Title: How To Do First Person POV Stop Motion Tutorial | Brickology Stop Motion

All right, today we're working on first-person point of view. Let's do it.
Brickology!
Hey everybody, Thomas here. In my last Among Us video, I had some questions about a particular scene. It's like a first-person shot where the person's running at somebody, and you'll see it on the screen right now.
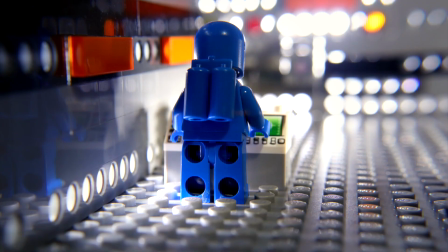0:16 I'll just keep playing it over and over again. And there were questions on how I got that shot, and were there any computer effects used? And the answer is no, I did everything in camera. You guys know me, I try to do everything in camera with as little computer effects as possible. So I got enough questions on it, so I thought I would make a tutorial about it, about how I did it. It's a very simple technique, and once I show it to you, you'll be like, oh yeah, that's I get it. But before I do, if you like what you see here, please make sure you subscribe. Your support will allow me to make more content like this, more tutorials, more brick films, so we can all grow together as brick filmers and as a community. And that's super cool. All right, let's get going.
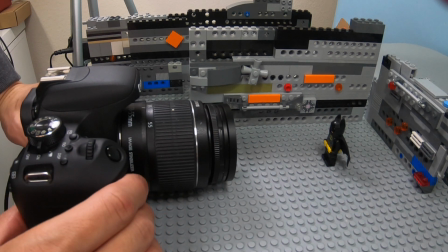1:01 All right, so here we are with Batman. And all I'm doing with the camera is just lifting it up slightly and
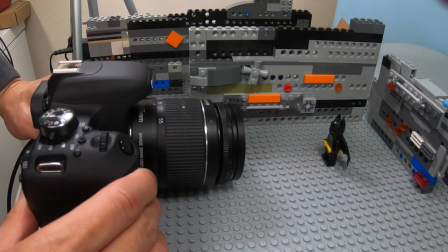1:10 lowering it and lifting it up. And with each move, I bring it closer to Batman.
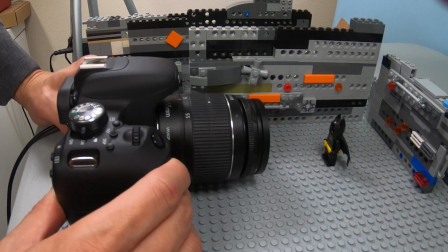1:19 And that's pretty much it. This is the movement that I'm doing.
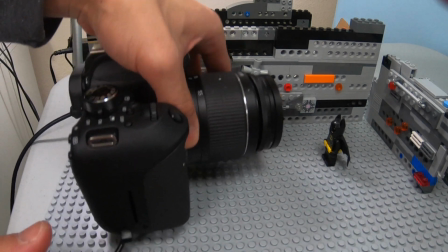1:24 All right, so I have the camera flat on the baseboard and just,
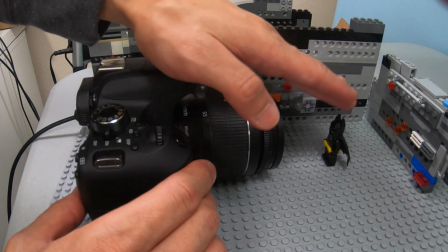1:30 you see this, it's ever so slightly because he's such a small figure. Now if Batman were tall like this, then of course, I'd probably make the movements bigger.
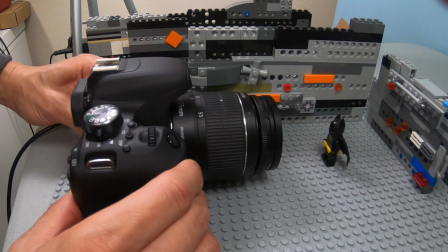1:39 But because he's so small, just see very small movements like this,
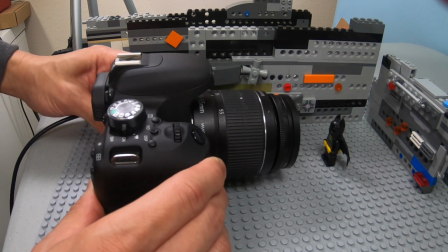1:44 and with each move, I'm getting closer and closer and closer.
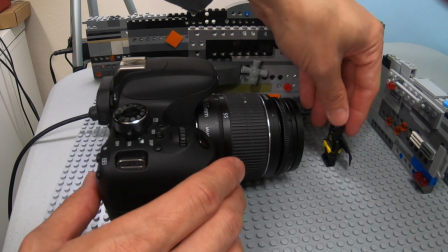1:48 And as I get closer to him, you'll notice that he kind of turns and winds up to punch.
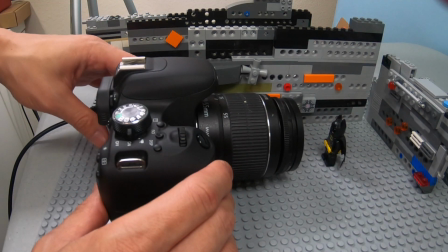1:54 So I need to make sure that,
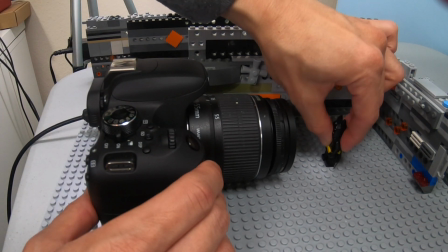1:56 I raise and lower this and move him at the same time while keeping it as in focus as I can.
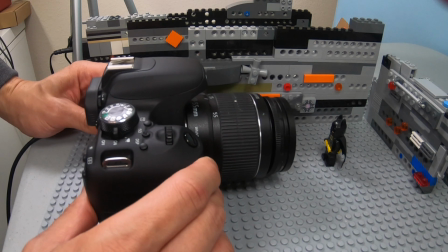2:05 Now, is it perfect? No, but I think when you're running at somebody,
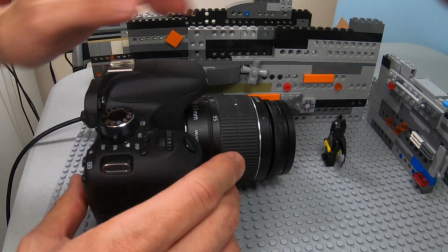2:12 you're running at somebody and you're focused on them, that you don't quite see this, and there are a lot of things that are blurry.
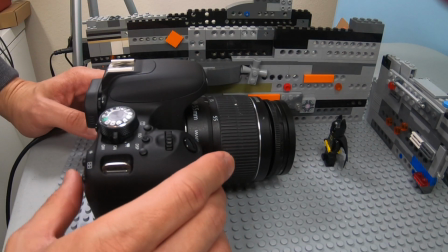2:20 So that is the technique that I'm doing. It's very simple, but I think it's very effective.
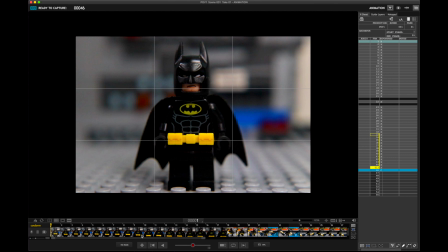2:26 Okay, so here we are in Dragon Frame, and here's Batman. This is point of view of the camera, so it's like you're running towards him. Let's play this first, and then see how to break it down. Here we go.
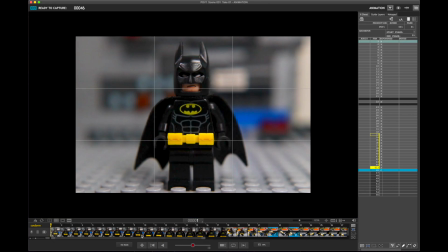2:39 And that's it. So here's Batman, we're running towards him in this first section.
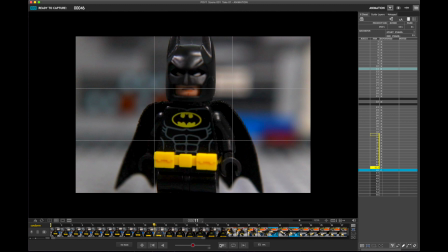2:43 You see down here where my mouse pointer is, all the way up to here, 17 frames. That's about a second of him running at Batman.
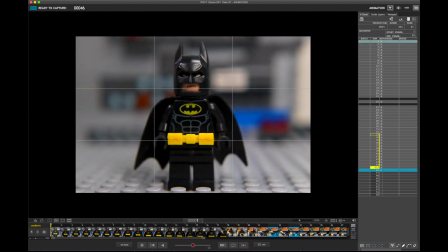2:53 And if you remember with the camera movements, it's just a slight tilt up, slight tilt down. You notice here, the camera starts to move up, and then it starts going down.
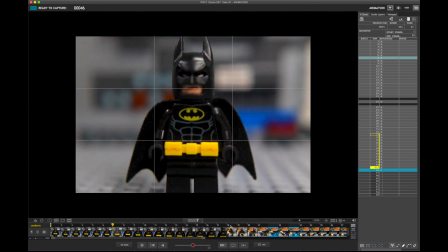3:05 Then up, then down, then up,
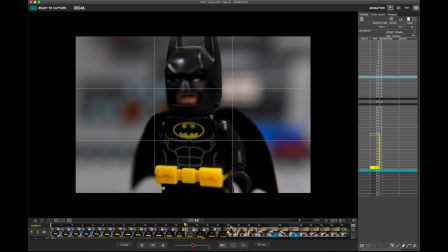3:10 then down, and then here's where it goes slightly up
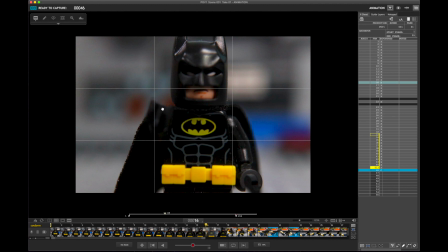3:16 and down, and you can barely see the punch coming, but that's just how fast Batman is.
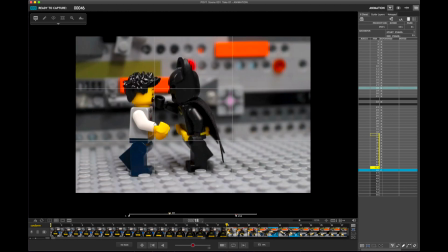3:23 And then wham,
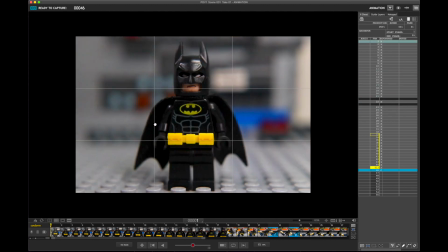3:26 and then he falls down. So it's like the guy's running towards him and Batman just delivers the blow. So let's do this again.
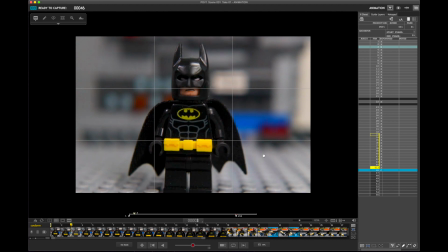3:36 Up, you see with the background and everything, you see it going up, but you also see it going out of focus because I'm moving closer to Batman. Now, as I go down, you see the background start moving downwards, and here I readjusted the camera and focused it just a little bit more.
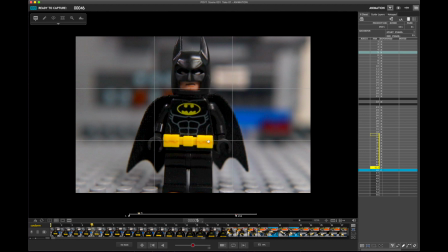3:56 But it's still a little bit blurry because you're running at him. Then here you go up, and he's a little bit out of focus.
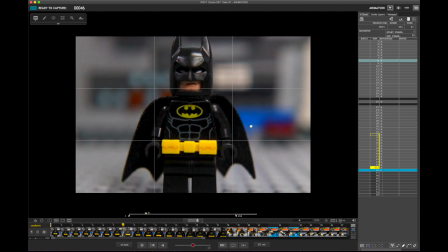4:04 Then he starts going down, and he gets a little bit in focus, because I figure when you hit the ground, that's where your eyes start to adjust, because you're doing this motion with your body.
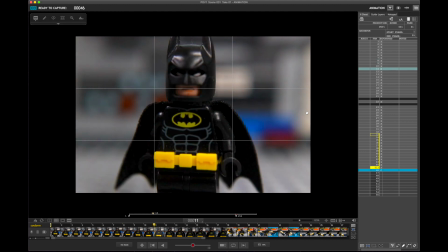4:17 Then you go up, he's a little bit out of focus, he's coming in focus.
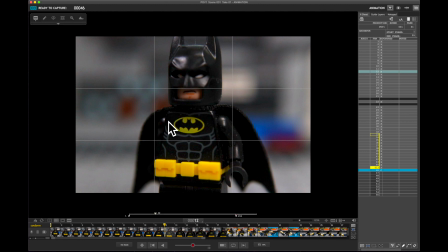4:22 You see this is very clear. I chose one place to focus on every time, and it was the bat sign here because, well, I want you to really know that it's Batman. And I kind of want you to see this shift and the arms start moving backwards.
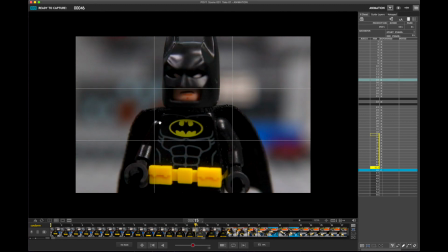4:37 And he starts going up and starts moving down, and you can see the arm here just really quickly.
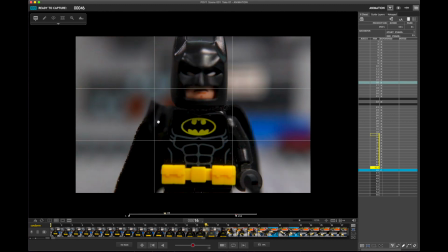4:45 And this is I wanted this kind of like a blur because the fist is moving so fast.
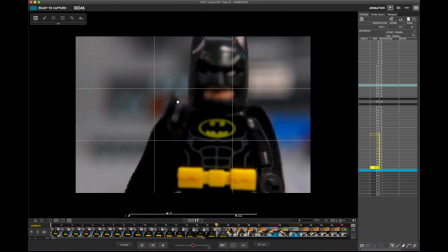4:50 And this is the last frame that you see, that this is almost right in the middle of the frame.
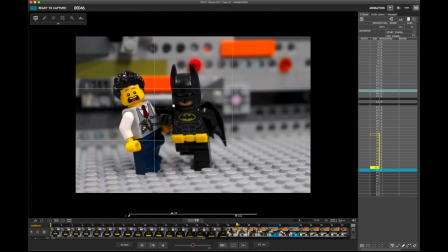4:55 And then the next shot is him getting punched. So he gets hit. And if you've seen my how to make a more effective punch tutorial, you see this is such a huge leap from this frame to this frame. His fist goes from here all the way to here.
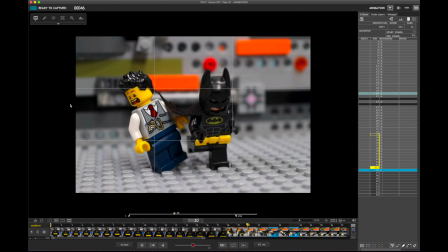5:13 And then the camera starts panning back to show him falling back.
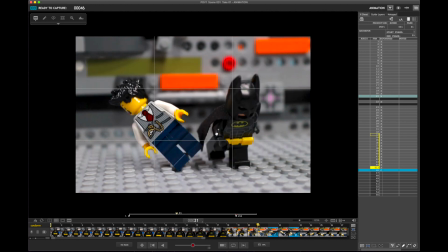5:20 But Batman needs to continue with this punch. Continue.
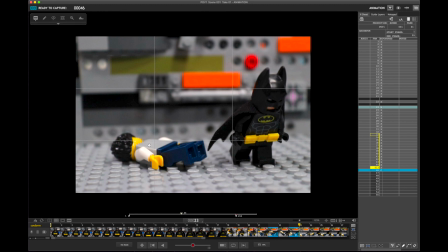5:24 And you see him hit the ground. And then Batman settles.
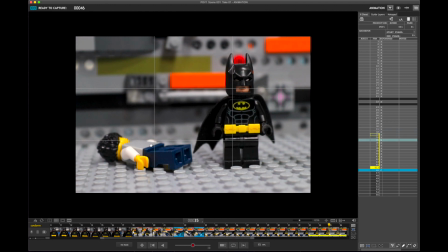5:30 And then the camera moves back to focus a little bit more on Batman. Just one more time.
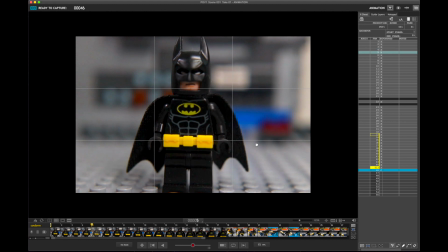5:38 And that's it. But it's this beginning movement that people were asking about. How do you do that beginning, first person point of view? And this is how I do it without any computer effects. I could, sure, take just this picture and just manipulate it,
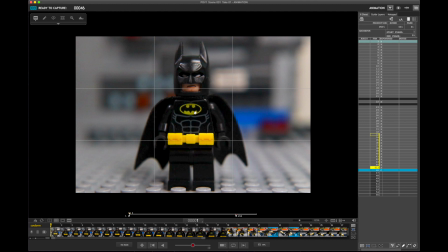5:54 go bouncing up and down, up and down, up and down as it gets closer.
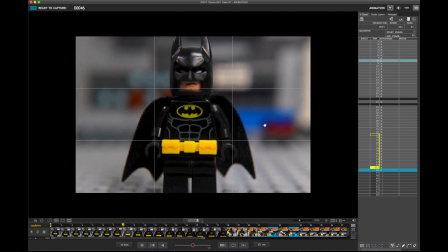5:57 But I kind of like, I like doing everything in camera, as little computer effects as I can to give that little sense of realism.
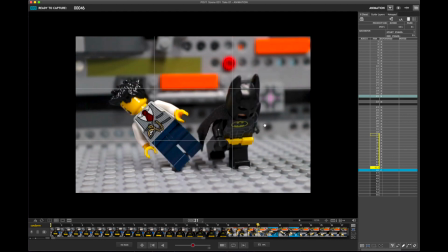6:06 Because if everything's going to be stop motion, if I'm going to do stop motion, I'm going to try to do everything in stop motion.
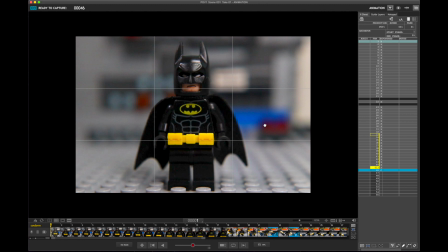6:12 And there are, of course, things that you can't, that you need computer effects. But this one, I thought this was pretty effective.
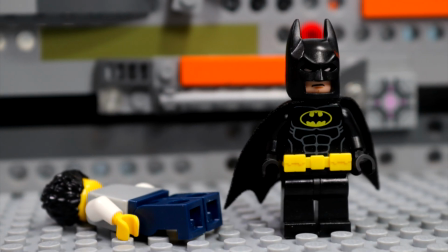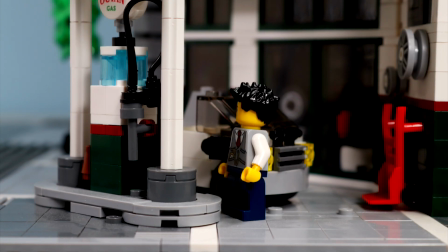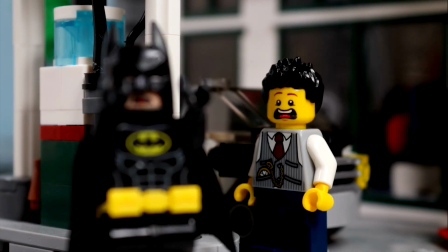6:30 Subscribe to the channel.
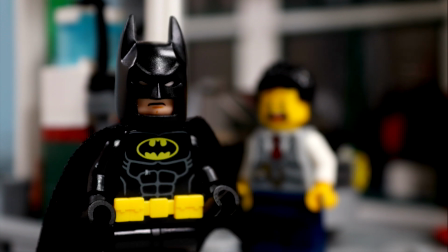6:38 Subscribe. Man, that hurt. Hey man, you got some Tylenol on you?